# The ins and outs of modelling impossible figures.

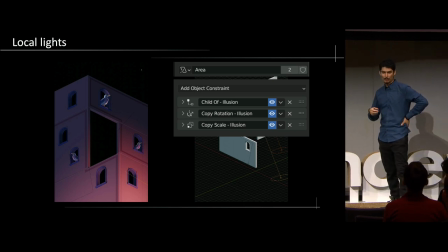741s
I use the child of to handle the translation and the copy rotation and copy scale to copy the rotation and scale of the original light into the secondary illusion light.
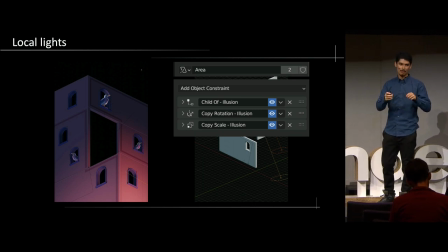758s
And you have to place them together so that they are at the same relative distance from the illusion point. So you can put them together at a common reference point and then move them together. And if one is parented to the other by a child of, then they will move together.
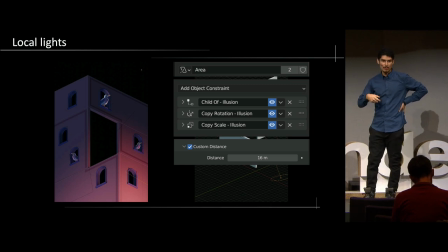772s
And an additional bonus, you may want to also, for most of your local lights, you may want to use the custom distance so that you prevent the light that is further up to illuminate a second time the region that is already illuminated by the first light.
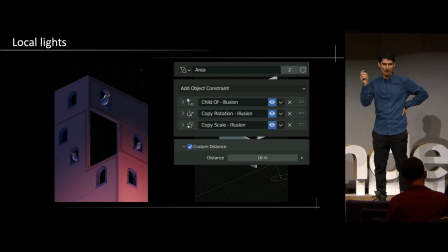789s
Also to prevent a light, for example, from illuminating your illusion point.
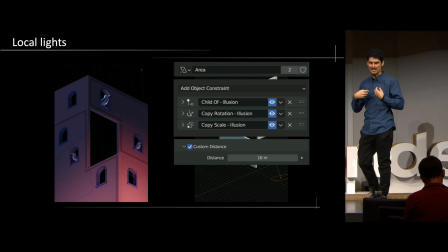794s
That part you want them to have to have uniform illumination. All about impossible geometry is convincing the viewer that you have a continuous figure.
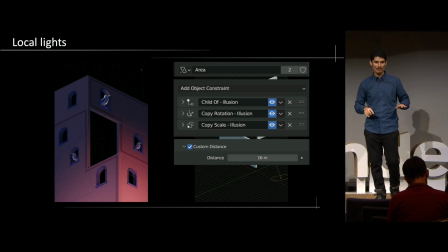803s
A continuous figure in the geometry, a continuous figure in the normals, a continuous figure in the lighting, in the edges, etc.
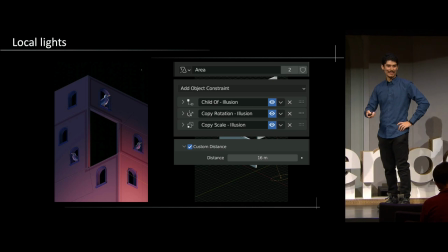811s
So that is actually the part that is most complicated of this, even more than the modeling. So to make a lighting that you like, that doesn't break up the illusion.
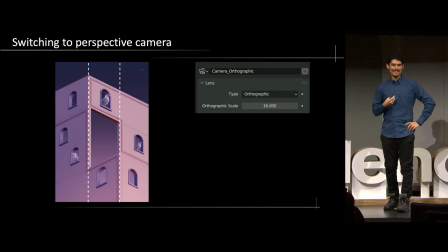825s
And finally, one final thing that you can do, and this is the one that is most case-dependent.
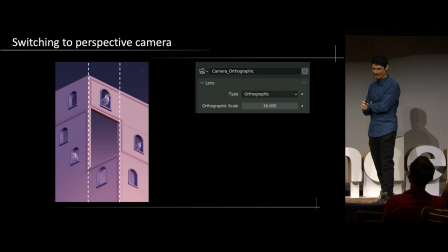831s
So this is very specific for each scene. This is the only scene in which I actually have achieved doing it.
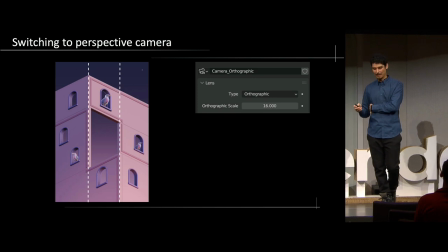838s
Switching from an orthographic camera to a perspective camera. So here we have an orthographic camera.
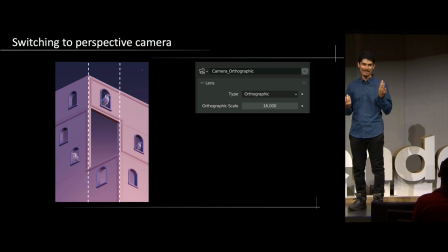844s
So in orthographic cameras, all the you don't have for shortening, you don't have depth, and that can be sometimes a little limiting.
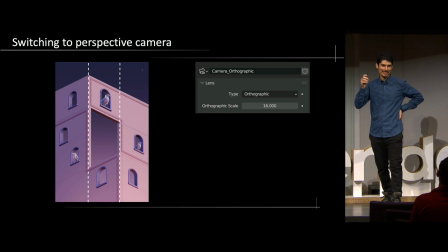852s
So everyone that has done low-poly modeling and isometric renders knows that you miss something when you lose the perception of depth.
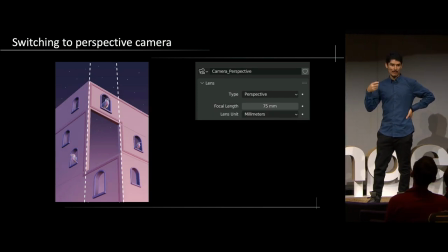861s
But if you model your figure in orthographic camera and then switch to perspective camera,
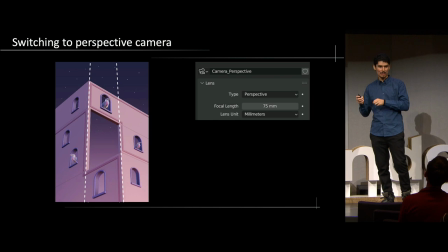867s
then you might find that you only need to make very little adjustments in the orientation to keep your illusion intact.
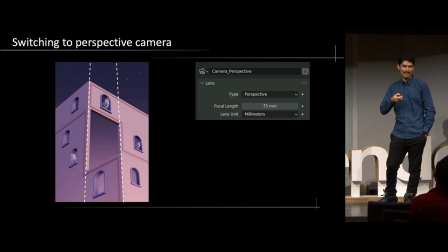875s
So I, in particular, prefer long focal lengths, because longer focal lengths are more similar to an orthographic camera.
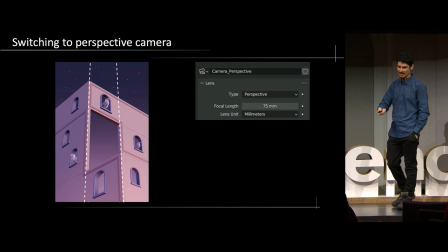883s
So this is 75 millimeters, it's higher than the default of 54.
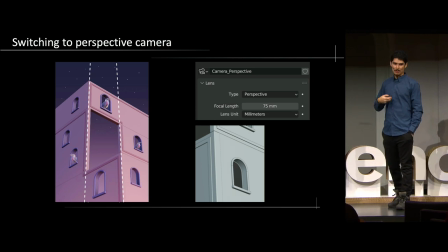891s
And you may also want to do some fine tuning.
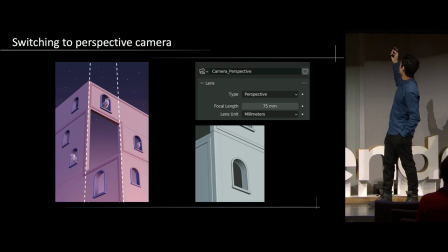893s
In this case, you can barely see it, but the front part of the building is overlapping the part on the back.
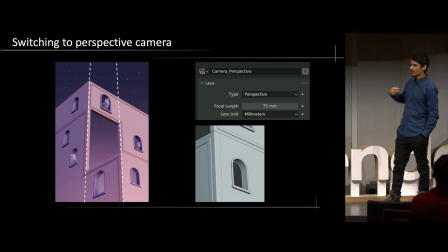901s
So with a small shape key,
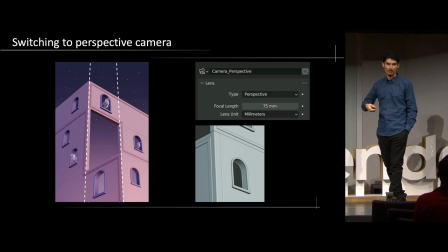905s
I just add the correction to complete the illusion again so that the viewer has really no clue where the disconnection is.
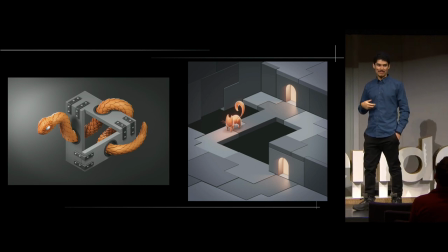915s
And using these techniques, then you can start making scenes with more complex lighting, so you can start getting creative.
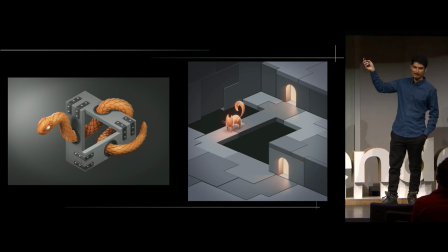922s
So in these two scenes, the one on the left is disconnected at the bottom corner, and my main struggle was to include, make the illumination consistent. There are like four lamps hidden in there to make the illumination uniform. And the shadows, the shadows also need to be consistent.
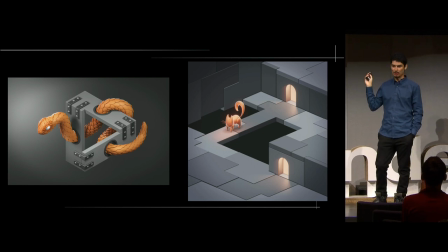941s
So in this case I have a, through post-processing, I render the shadow that the hinges cast on the wood twice in order to include them in the final image.
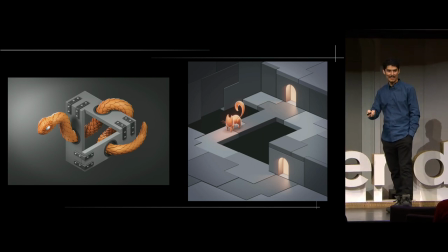953s
And on the scene on the left, the cat is actually,
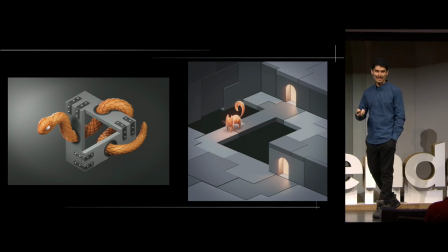956s
the illumination of The cat comes from local lights and from emission light, and from emission shaders. And the shadows of the cat are alpha planes, are transparent planes with a black gradient in order to make it look like it has presence on the ground,
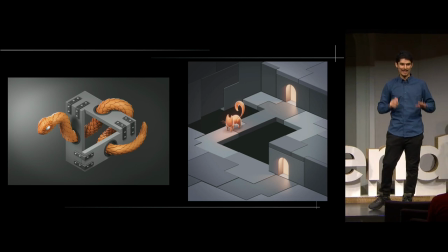973s
to make it look like the cat is really sitting, is really standing on the ground.
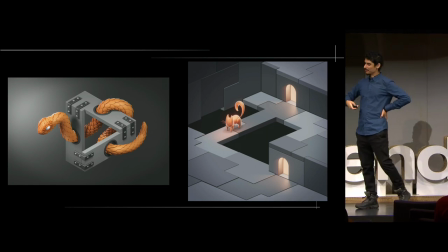So what comes afterwards?